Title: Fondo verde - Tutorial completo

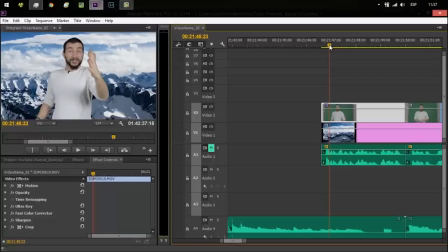(11:37)
Cómo hacer un croma mejor Bien, primero vamos a empezar por los colores Si te das cuenta, pues parece, se nota que yo no estoy realmente donde está esta montaña Por los colores, por el equilibrio de blancos y todo esto Entonces,
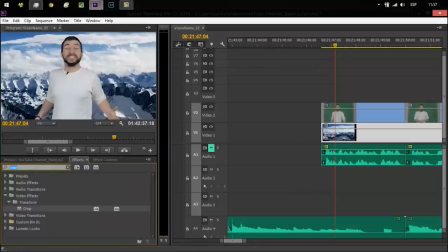(11:54)
a la foto también le vamos a añadir algunos efectos Como por ejemplo, la corrección de color rápida Porque es lo que uso yo para corregir color Pero si tú usas la corrección de color de otro tipo,
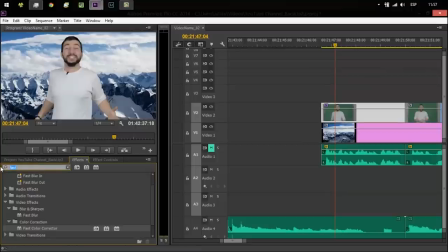(12:12)
porque hay unas guantes, pues no pasa nada, úsala. Y luego voy a añadir una cosa más. Se llama, a ver, ¿cómo se llamaba? Camerabur. Y esto en castellano no te puedo decir cómo es.
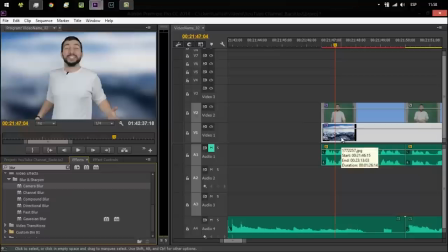(12:30)
O sea, prácticamente hace el video o la foto borroso. Bien, esto es muchísimo. ¿Por qué usamos esto? Porque si estoy yo enfocado, lo más lógico es que el fondo esté, aunque sea un poquito, pero desenfocado. O sea, uno.
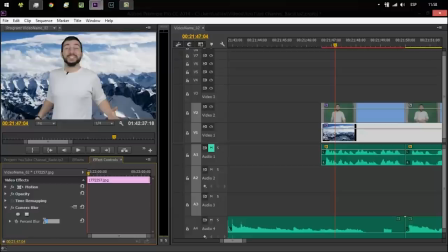(12:50)
O igual dos, pero no más, porque esto es muy fuerte. Bueno, dos me parece mucho. Yo diría que... Bueno, sí, venga, dos. Ahora, hay una diferencia. O sea, estamos creando como una profundidad de campo falsa.
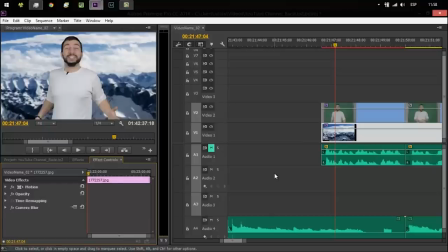(13:07)
Con esto ayudamos a que la persona pueda detectar la profundidad del vídeo y que parezca más real. Bien, luego vamos a jugar un poquito con los colores en ambas imágenes. Primero, aquí... ¡Uy! Aquí no lo he añadido.
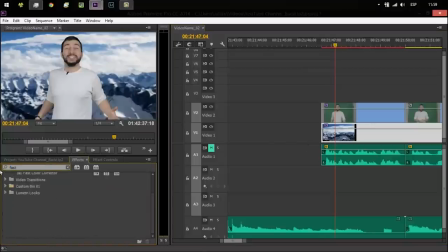Corrección de color rápida en la imagen. ¿Por qué? Esta imagen es como muy fría.
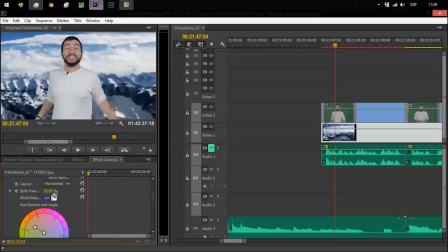(13:36)
A ver, está bien que sea fría, en realidad, porque representa invierno y tiene que ser fría. Pero tal vez no tanto, tal vez un poquito menos, para que podamos cuadrar ambas tomas, ¿ok?
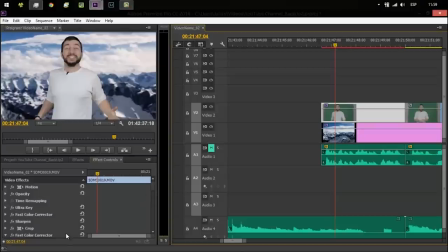(13:53)
Vamos a... Ah, vale, es que antes he soltado aquí la corrección de color. Y esta toma en la que aparezco yo la voy a hacer un poquito más fría, ¿ok? Ahora sí, ¿verdad? Se están acercando. Bien, un poquito más de blanco.
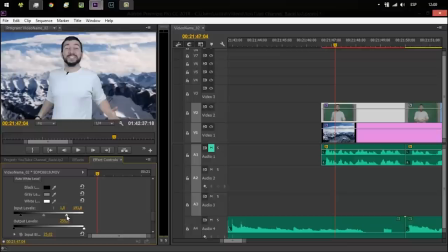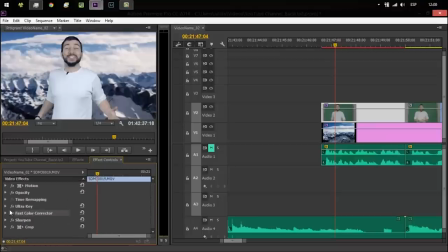(14:24)
A ver, el beneficio de tener la corrección de color después del Ultra Key es que cuando cambias el color, la transparencia del fondo no cambia. No tienes que volver y hacerlo de nuevo. Ok, vamos a seguir rapidito. Parando para el tiempo. Esto queda bien. Ok, queda bien.
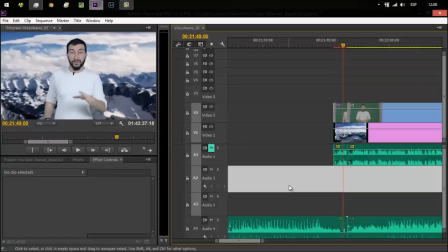(14:45)
Pero yo creo que podemos hacerlo aún más real. Yo suelo añadir, se llama Lumetri, unos looks, unos estilos de color que se llaman Lumetri,
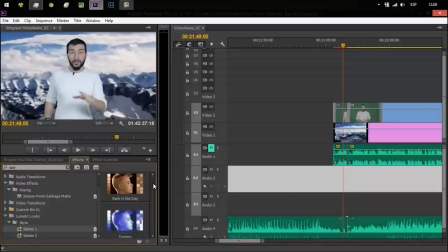(15:00)
lo suelo añadir a lo que es las
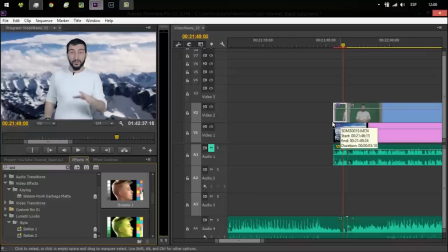(15:08)
imágenes en general, o sea los videos, bueno el estándar Lo añado aquí, lo añado atrás y esto, si te has dado cuenta,
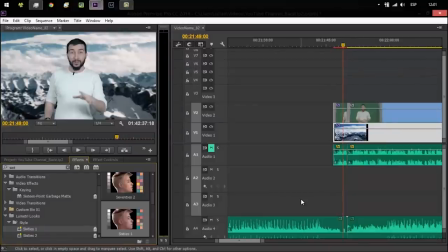(15:23)
ha cambiado un poquito los colores, no son tan reales, pero al mismo tiempo los ha hecho un poquito más de tipo cine, ¿vale? Y como que cuadran mucho mejor. Ah, sí, me parece que queda bien, la verdad, me gusta.